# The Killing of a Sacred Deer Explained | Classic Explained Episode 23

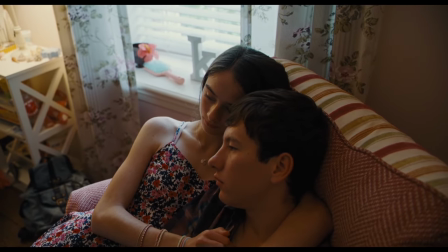And I feel like Kim's relationship with Martin represents those who are unbreakably loyal to their idea of God,
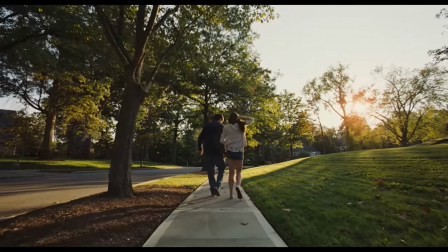even if some of their values seem a little extreme in modern day.
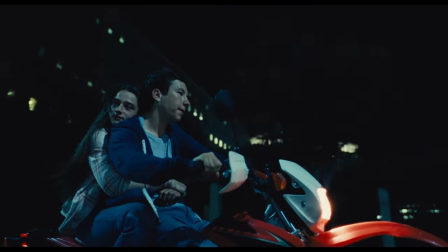Kim chooses Martin over her own family and holds on to this inner peace within all of the chaos.
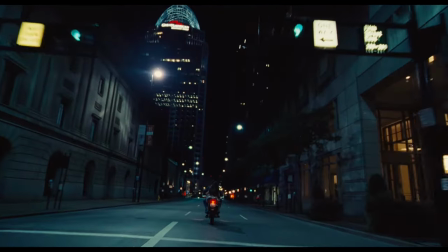Incredibly confident that Martin will save her from the sickness that he gave her.
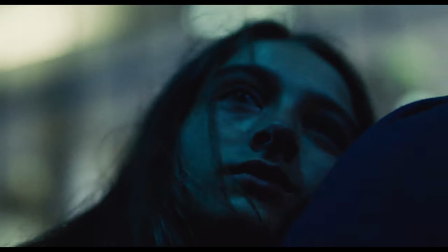In a way, it reflects the way people look forward to salvation when their life on Earth may unluckily be quite miserable.
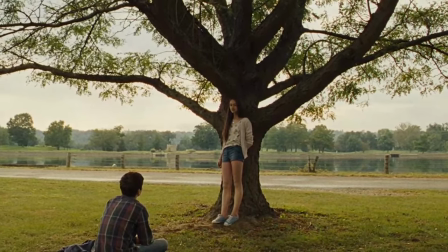And I think this is why she sings the song Burn by Ellie Goulding when standing at the tree with Martin.
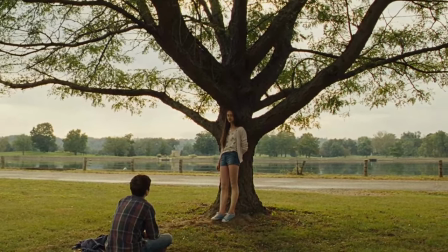In reality, the lyrics are poppy and fun and uplifting. but from the angle of this film,
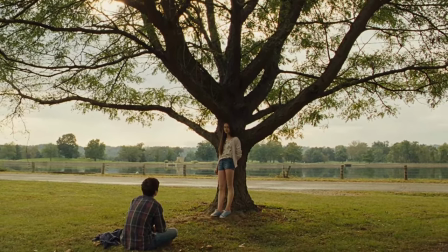they eerily indicate how Kim finds peace within all of the disaster and destruction, the burning.
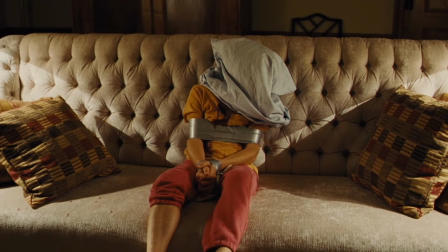Eventually, Stephen finds he has no choice but to randomly kill one of his family members, and Bob ends up bearing the fate of Agamemnon's daughter, Princess Ivegenia.
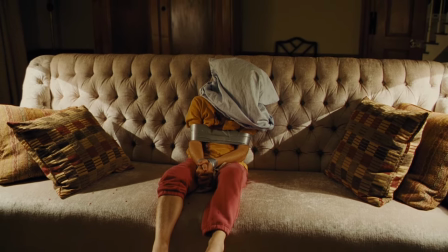He is the most innocent party in the story, yet pays the greatest price for the immoral actions of others.
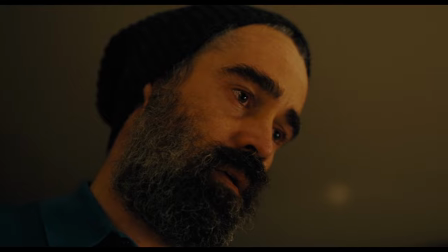Stephen is cruelly reminded of his humanity and his powerlessness as a man on earth.
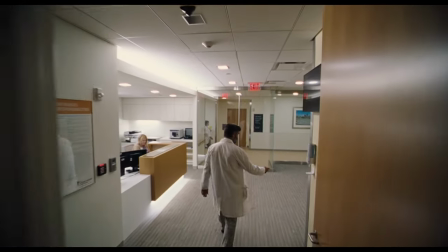And I think from a cinematographical standpoint, that's why the wide shots are often so big and so high above our characters.
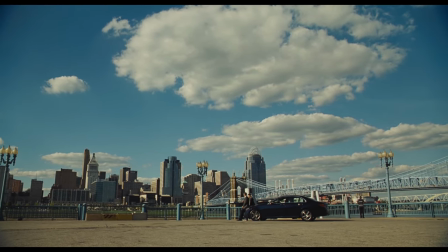We're being reminded that no matter how societally powerful or powerless we are on earth, we are just men of earth, nothing more.
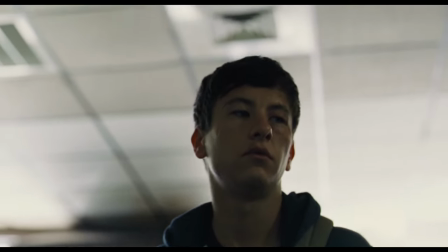And when Martin inevitably wins this battle, the song Lord, Our Ruler starts to play.
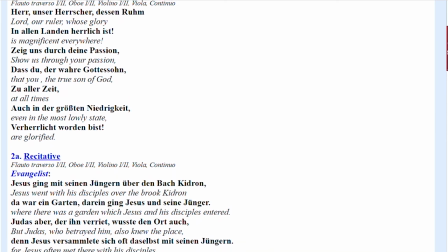The lyrics of the song highlight the divinity, compassion, and selflessness of Jesus.
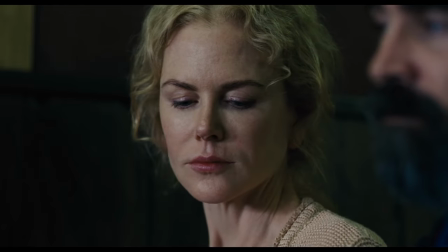It's like a final cry for us to remember who we are and who we should strive to be.
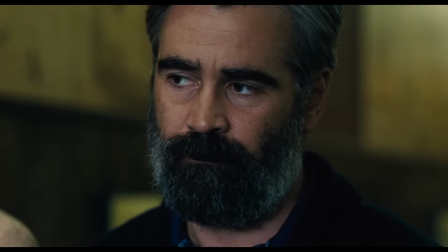We can't be as prideful as Stephen and shouldn't be as vengeful as Martin.
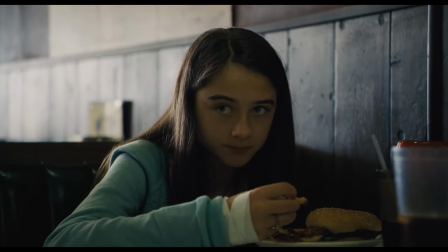Or else we all lose, especially the sacred deer who never deserved to suffer.
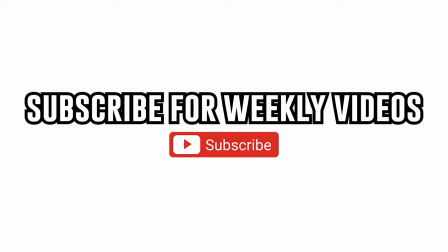Alright, this is my analysis. Subscribe for weekly videos and please send me recommendations. And please let me know your thoughts and ideas around the killing of a sacred deer.
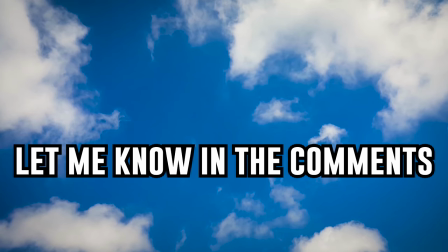I would love to discuss. I hope to see you again and thank you so much for watching. See you later.